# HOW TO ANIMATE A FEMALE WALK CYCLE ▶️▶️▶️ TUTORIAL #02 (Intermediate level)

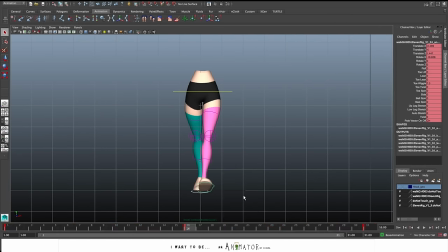This is very important especially for the part where the feet touch the ground and for the moment I keep all the other curves in spline.
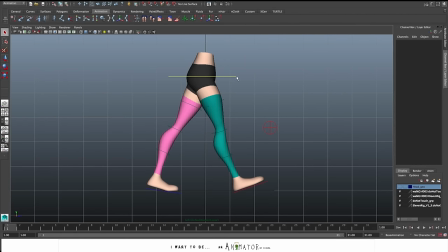At frame 3 we go to put the down pose, the recall pose. This is the pose where the body reach the lowest position so we move down the hip.
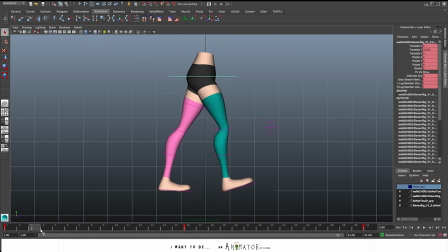This is the moment where we feel the weight of the character. In this case it's a slim girl so she's not very... I just move a bit the body, not too low. Just I don't want a huge up and down for her. The leading leg now touches completely the ground so
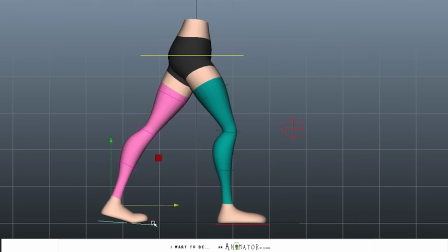I adjust the rotation and the leg behind it's really close to leave the ground.
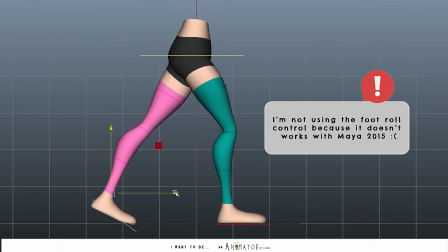It touches just with the toes.
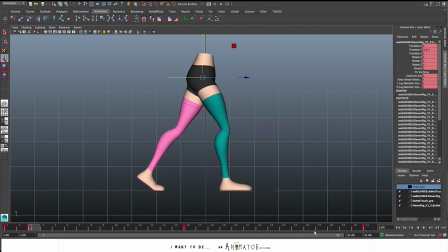Let's move forward to the passing pose. I usually create two key pose for the passing pose.
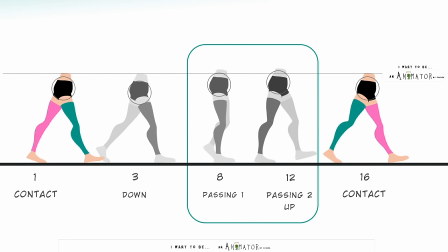One close to the down position and the other one more close to the contact pose.
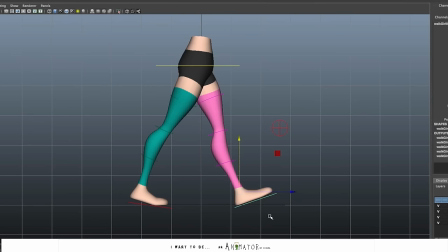So, I start with the second one because this is the moment where the
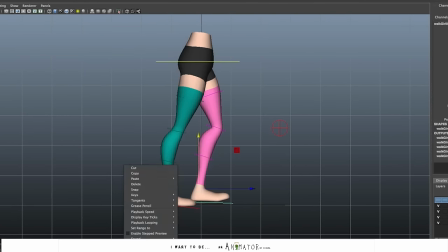hip or the cog have the highest position and for the left foot, that now is the leading one, I copy the position of the pose at frame 16. At this point I want a little pause in the movement.
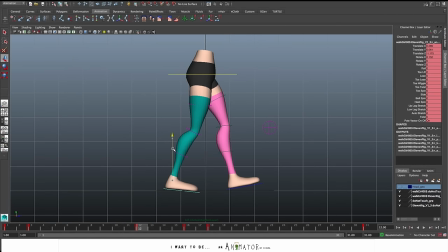So, I reduce the spacing in the passing movement that will start fast and go slowing down. Okay, so I've done the passing pose at frame 12. Now let's add another keyframe at frame 8 for the first passing pose.
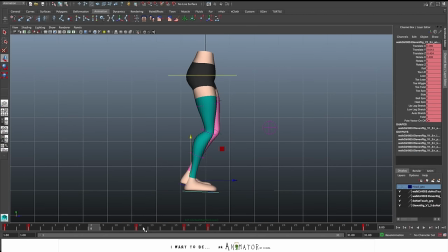This is the moment where the feet are close to each other, more or less at the same position in the middle of the hip, in the middle of the point of gravity of the body.
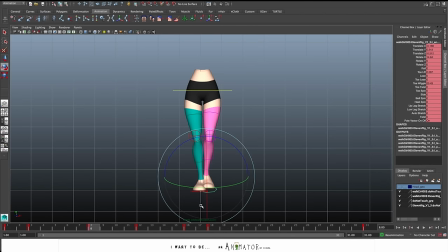Keep attention to the position of the feet because if you do wrong this pose, you lose the balance of the walk. So it's very important to keep attention to this pose and we'll balance the feet position.
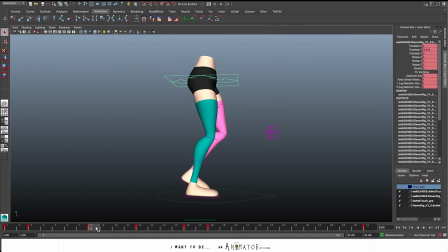Okay, so we have all the key poses. Let's mirror in the other half of the walk. So now I set the tangents for all the controls in steppet mode.
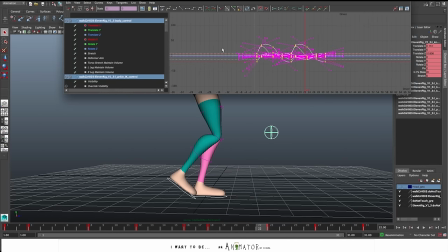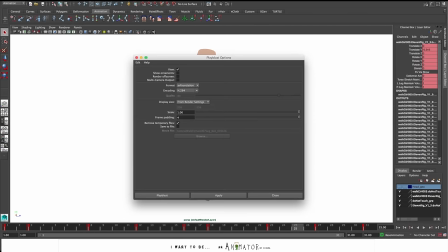Let's make a plebis of the blocking of the feet and the cog.
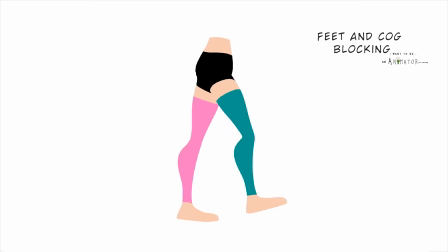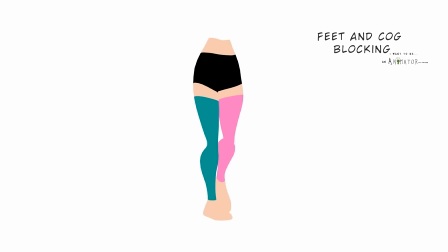The timing is okay. The feet works pretty well. Now I want to add the hip movement.
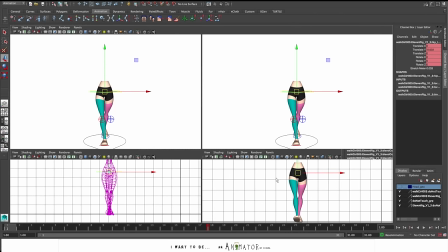This part of the body will help me to do a very feminine, seamless and sexy movement.
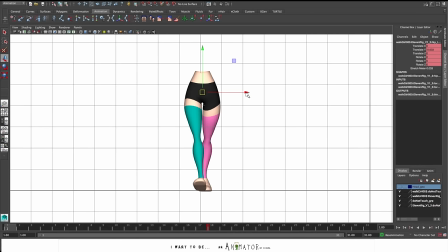So I exaggerate with the rotation. The hip will rotate in the opposite direction of the leading foot. I will also add the translation left and right. The hip have always to be translated on the foot where we have the gravity.
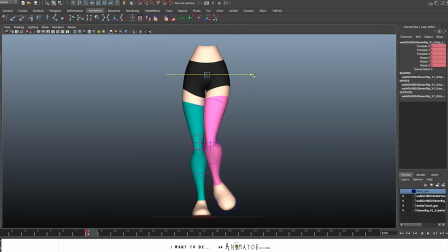So when this leg is in the air, I translate the hip on the other foot that touches the ground. So in this way you go to balance the works so that the characters don't fall.
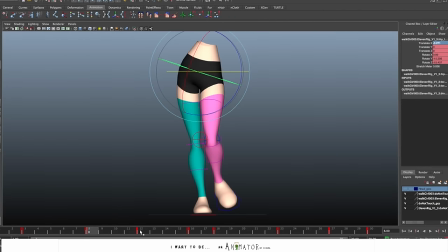So to have a sort of sassy and accentuate left and right movement of the hip, we have to play with the spacing. I got to slow down the rotation and translation up to the contact pose when the leading foot touch the ground.
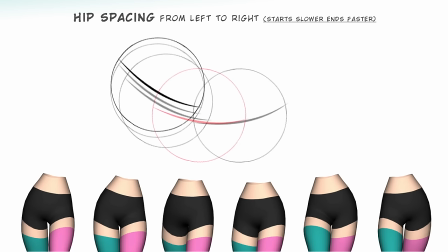And then in the down position, I'm going to increase the spacing in order to have a fast change of position of the hip, the change of weight on this feet.
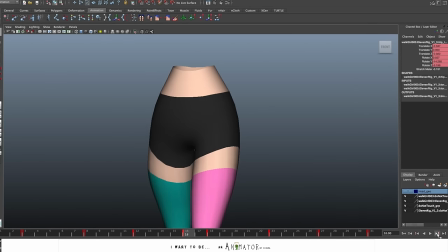So here we have the key poses and blocking for the hip. Let's make a quick play bust.
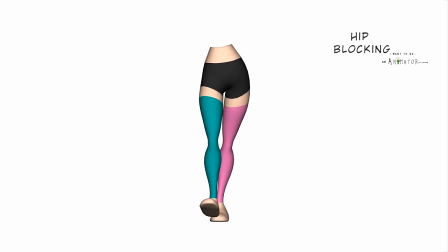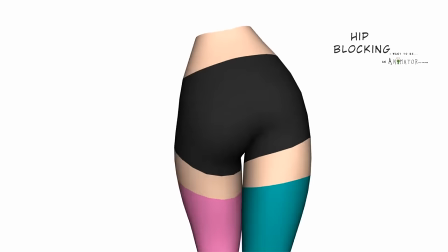Okay, I'm fine with that. So at this point, the lower part of the body is done, in blocking at least.
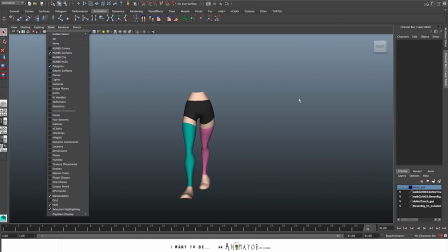This is the most difficult part of a walk cycle.